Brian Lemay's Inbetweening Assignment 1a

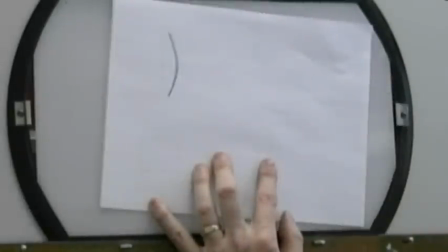741s
We have to understand, number one, what is the path of action?
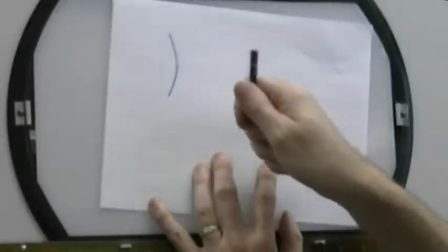745s
Path of action means where is the ball moving from and to, and how does it get there?
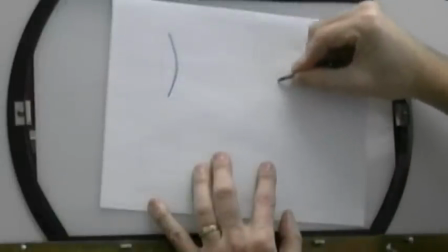751s
So we could have that go in a straight line if we wanted to, as if it's just being shot straight down.
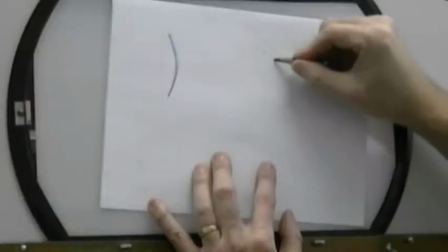756s
But chances are it's being tossed, so it's going to have a little bit of a looping action. It'll work on an arc.
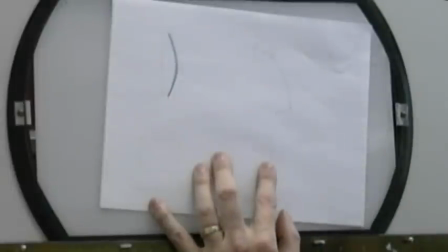764s
So a path of action for animation, for any given object or any given line or endpoint on a line, is either going to be in a straight line or it's going to be in a curved line that forms either a C curve,
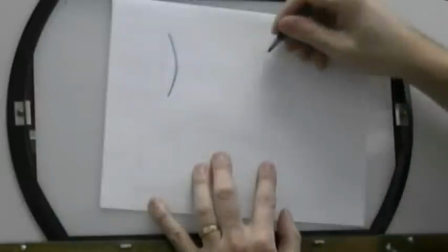778s
like this, or it could be an S curve. We could say that this ball is going to go like this and out like that.
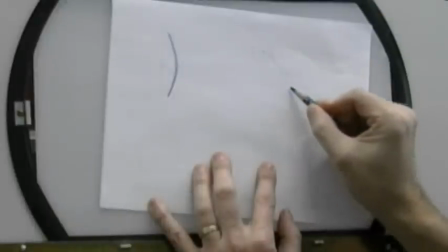785s
But that would be kind of weird for it to move out like that. Why would the ball loop and come out here and then drop down?
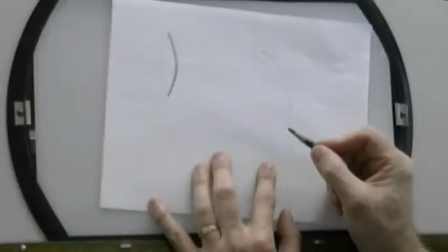791s
Unless it was a balloon, right? A balloon could do that. If we pushed it down here, the air current could push it out and over and drop it down.
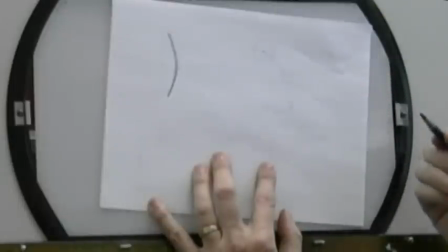800s
So there again is the question, what is this object and how is it moving and why is it moving that way?
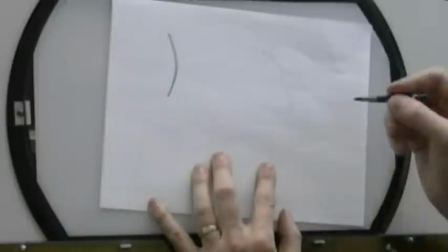807s
So that will determine a number of different things.
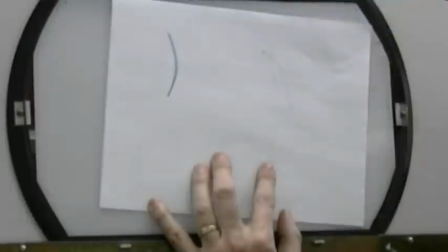809s
Number one, our path of action, which could be straight, as if we just threw it really hard straight down and it moves in a straight line, or we're tossing it and it sort of loops over in a curved path of action, or it's very light and the wind is just lightly blowing it down.
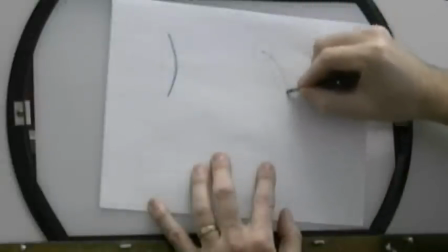823s
So what we're going to do is we're going to put it on an arced path of action like this, and we're going to find the halfway point between the two centers,
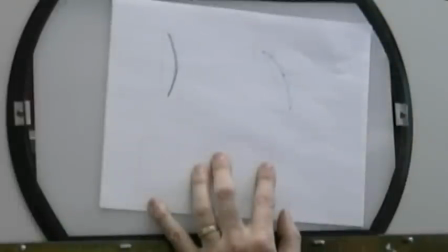832s
which is right there. Now, in the first drawing, the ball is a circle.
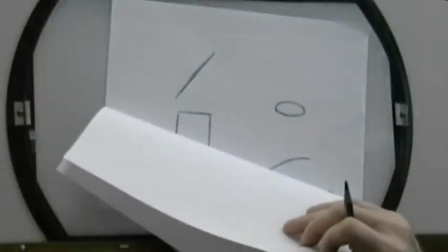842s
In the second drawing, it's squished. A halfway position, if we went mechanically,
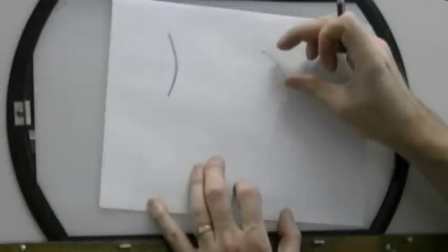848s
would be the ball going from a circle to partly squished to fully squished at the bottom, right?
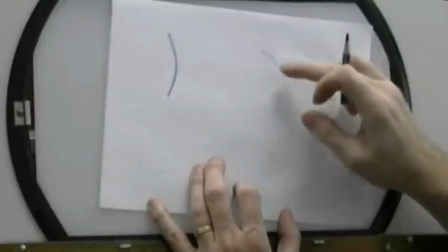855s
So it would have a transition between the two. But if this is a ball dropping through the air, what's causing the ball to deform?
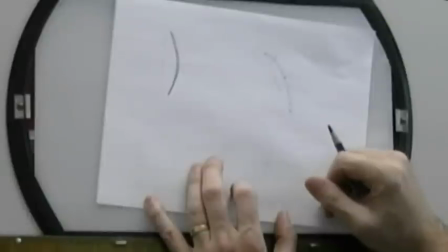866s
Of what? The surface. But it hasn't reached the surface yet. It reaches the surface down here.
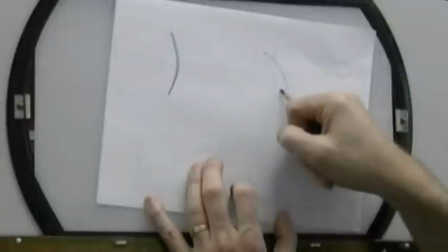872s
So it's squishing at the bottom down here. We assume that it's touching the surface. Is there anything affecting the ball here in the middle of the air? Yeah.
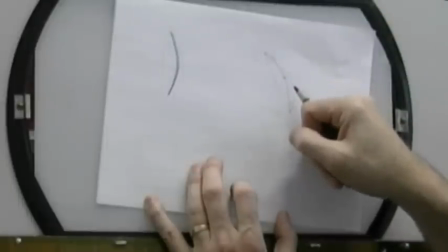880s
Other than the air. But the air would not cause the ball to deform or distort.
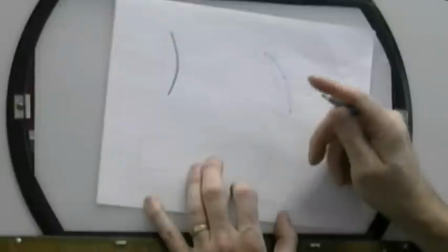885s
The velocity? The velocity, yeah. Velocity could affect it. So what we could do is we could say it's going from here and it's going faster,
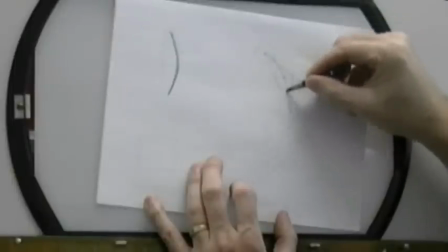893s
which would then cause us to stretch the ball in this position here, which would make it appear to be going faster. Yeah.
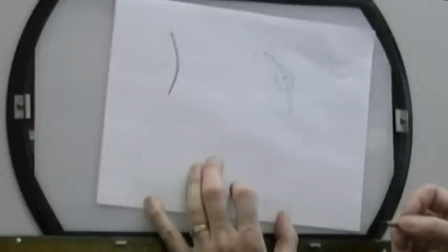901s
So again, questions that have to be raised. Why? How? What is it made up of? Okay. Also the path it's taking.
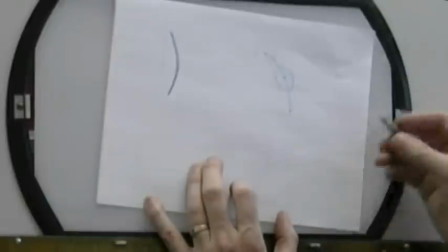911s
Yep. The path of action will also affect what's going on. Right?
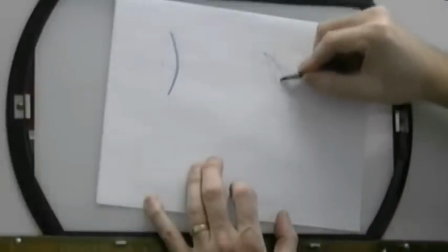916s
So if it was a straight line, chances are it's like it's being fired out very quickly, so therefore we would stretch it.
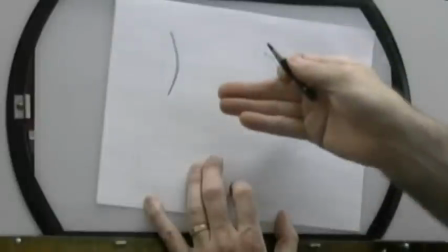923s
But if it's looping out like this, it's like someone's tossing the ball. Therefore, it wouldn't be affected, so it would stay a circle.
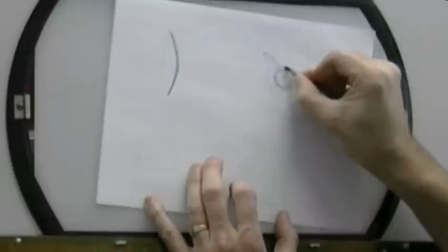930s
So the halfway position for this one, really, on this path of action, should be a circle like that.
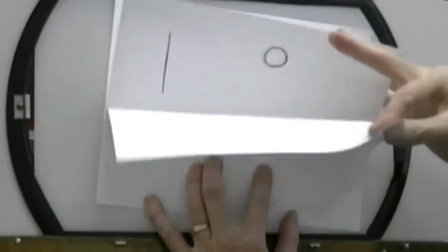936s
Which then creates the motion when we flip it. It's falling through the air, and then it's being affected by the fact that it hits the ground and squishes.
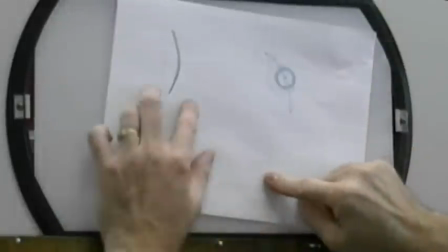948s
So now let's move around to the next one over here. Our line down at the bottom here.
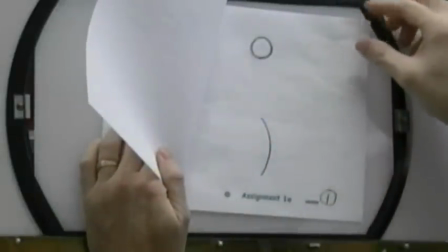953s
So we've got a curved line here and a curved line here.
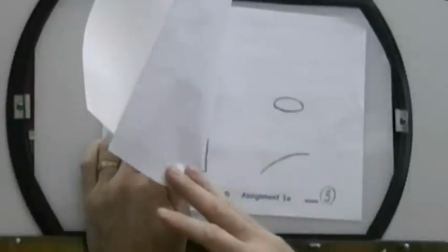959s
So we could say maybe this is like a ruler, a metal ruler that we're looking at on the side,
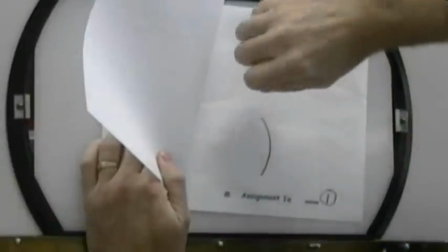964s
and you're actually physically bending the ruler so that when you release that, it's being held down here.
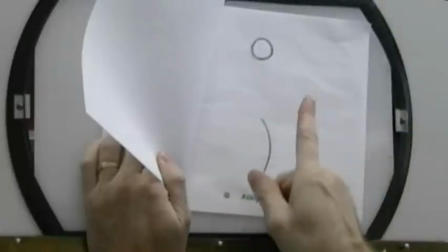969s
When we release it, it's just going to straighten out in the center and then go to the bent position on the opposite side.
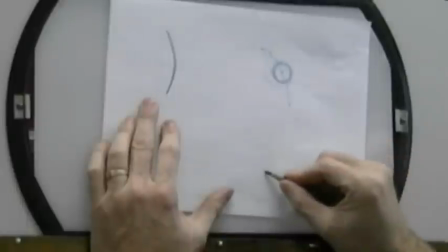975s
So your halfway position for this one could just be straight out like this,
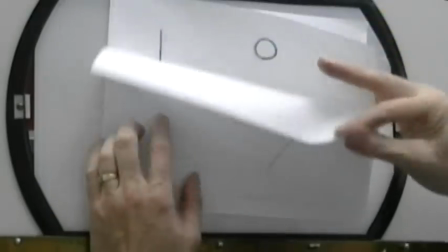982s
which would create that flippy floppy type feel. Which I have to turn the paper in order to see it properly here.
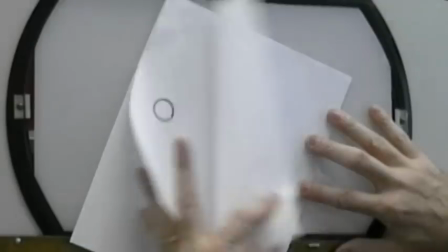991s
So we create this type of an effect here, where it has more of a wagging type of a feel, like a dog's tail.
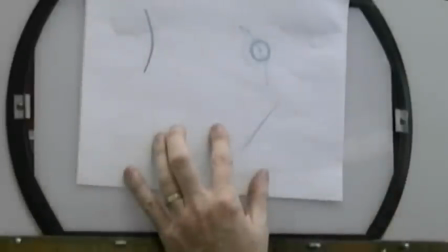1001s
Or it could be more malleable, where we're holding on to it like this and we're pushing it very hard this way,
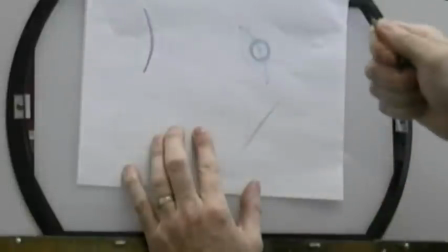1007s
but then we pull back, like cracking a whip, which would mean that this part here would go this way,
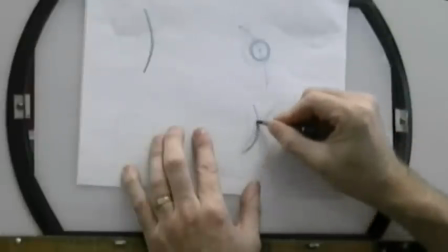1015s
and this part here would drag. So the line would actually be more like that.
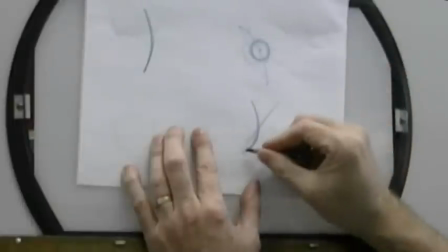1020s
Or if we're snapping it, we're pulling back on this part, it could cause this part to go this way and this part to go this way,
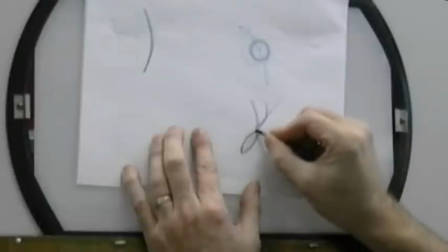1028s
forming an S curve instead of a C curve. That could be the halfway position on it.
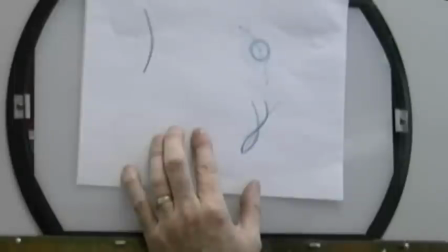1034s
So again, questions need to be asked. Why? What's it made of? How is it doing it? Okay, think of those things. And that'll answer your questions.
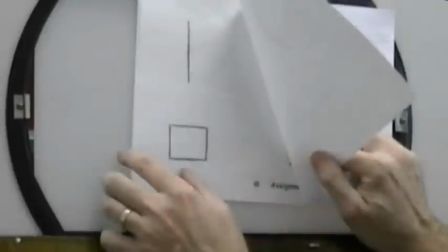1047s
So now this final one, we've got a square that turns into a rectangle.
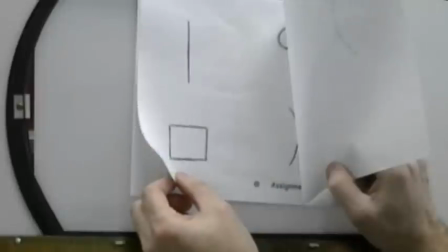1055s
So is this metamorphosis that's taking place?
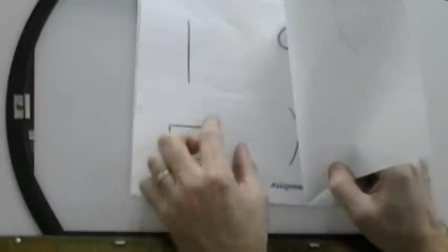1058s
Is the box sliding sideways and then elongating itself, metamorphosizing into a rectangular shape?
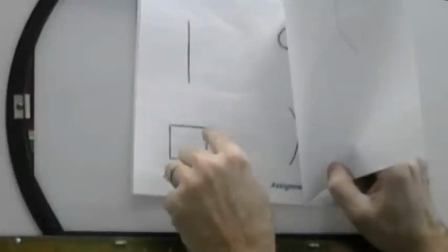1066s
Or is this actually a rectangular box that we're looking at the end of the box in perspective?
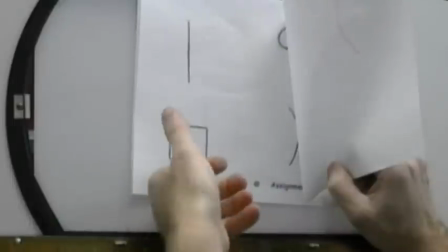1073s
And what's happening is it's pivoting on this point here and twisting and rolling up into its upright position.
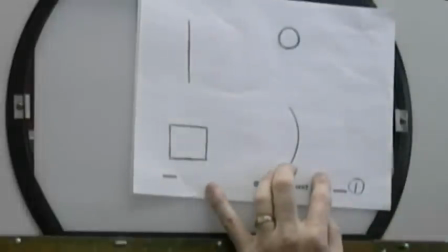1080s
So if we were to draw this in proper perspective, we'd have a vanishing point that's here.
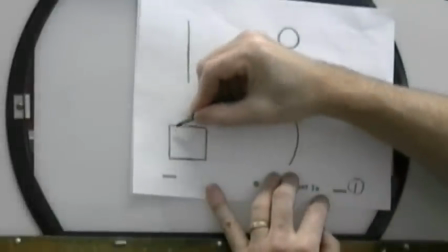1085s
If we could see inside the box, this would be the inside.
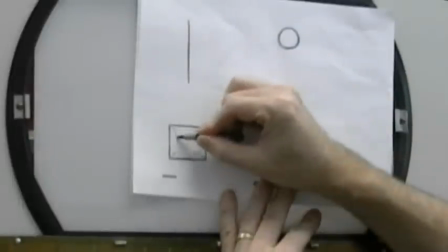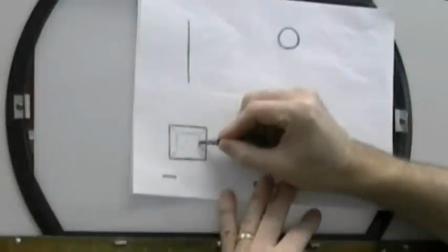1094s
So it's going back like this.
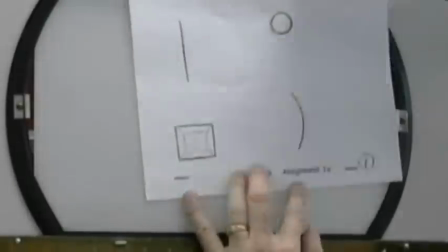1097s
And then when it flips up into its upright position, if we're using the exact same vanishing point,
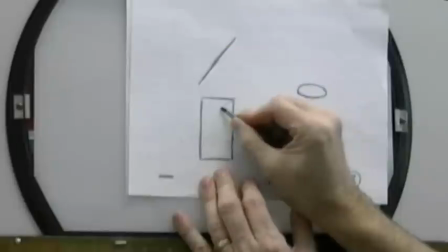1105s
which is over here, then our perspective would look like this. We'd see the edges of the box here.
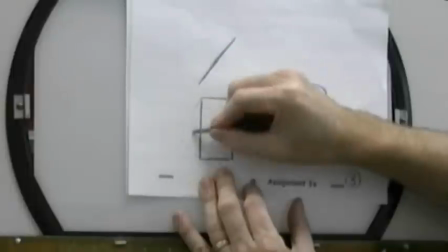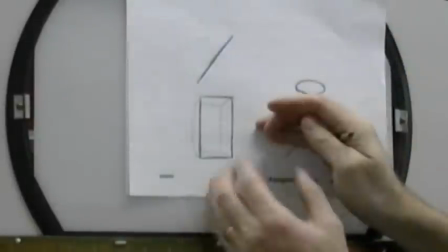1118s
So the box is actually flipping and rotating, which would cause us to three-dimensionally turn the box and rotate it in space.
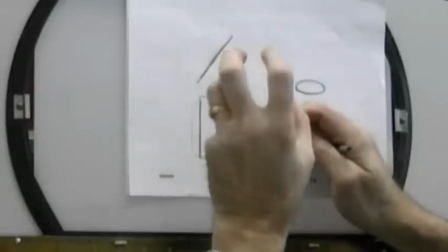1126s
So we'd have to start to think of the dimension of the box and the perspective, and where is the new vanishing point on an inclined plane?
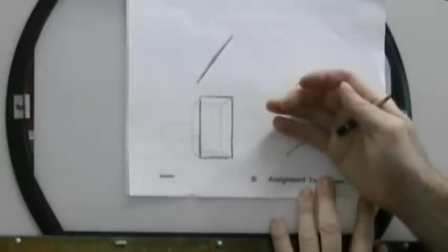1133s
Ooh. That's a lot of stuff to think about. Okay?
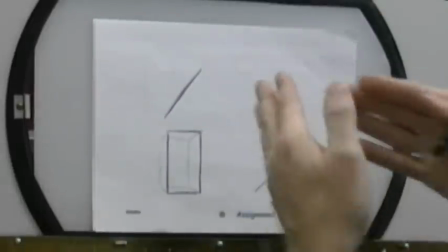1137s
So all of a sudden now we're introducing the idea of dimension and depth into it.
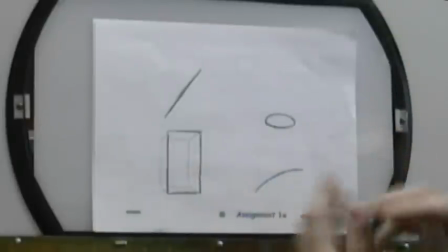1143s
And how do we affect the drawing in order to make it work properly? Okay?
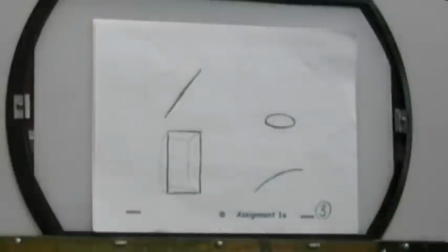1147s
So once again, these are all questions that must be asked before you just dive in and start dropping in-betweens in.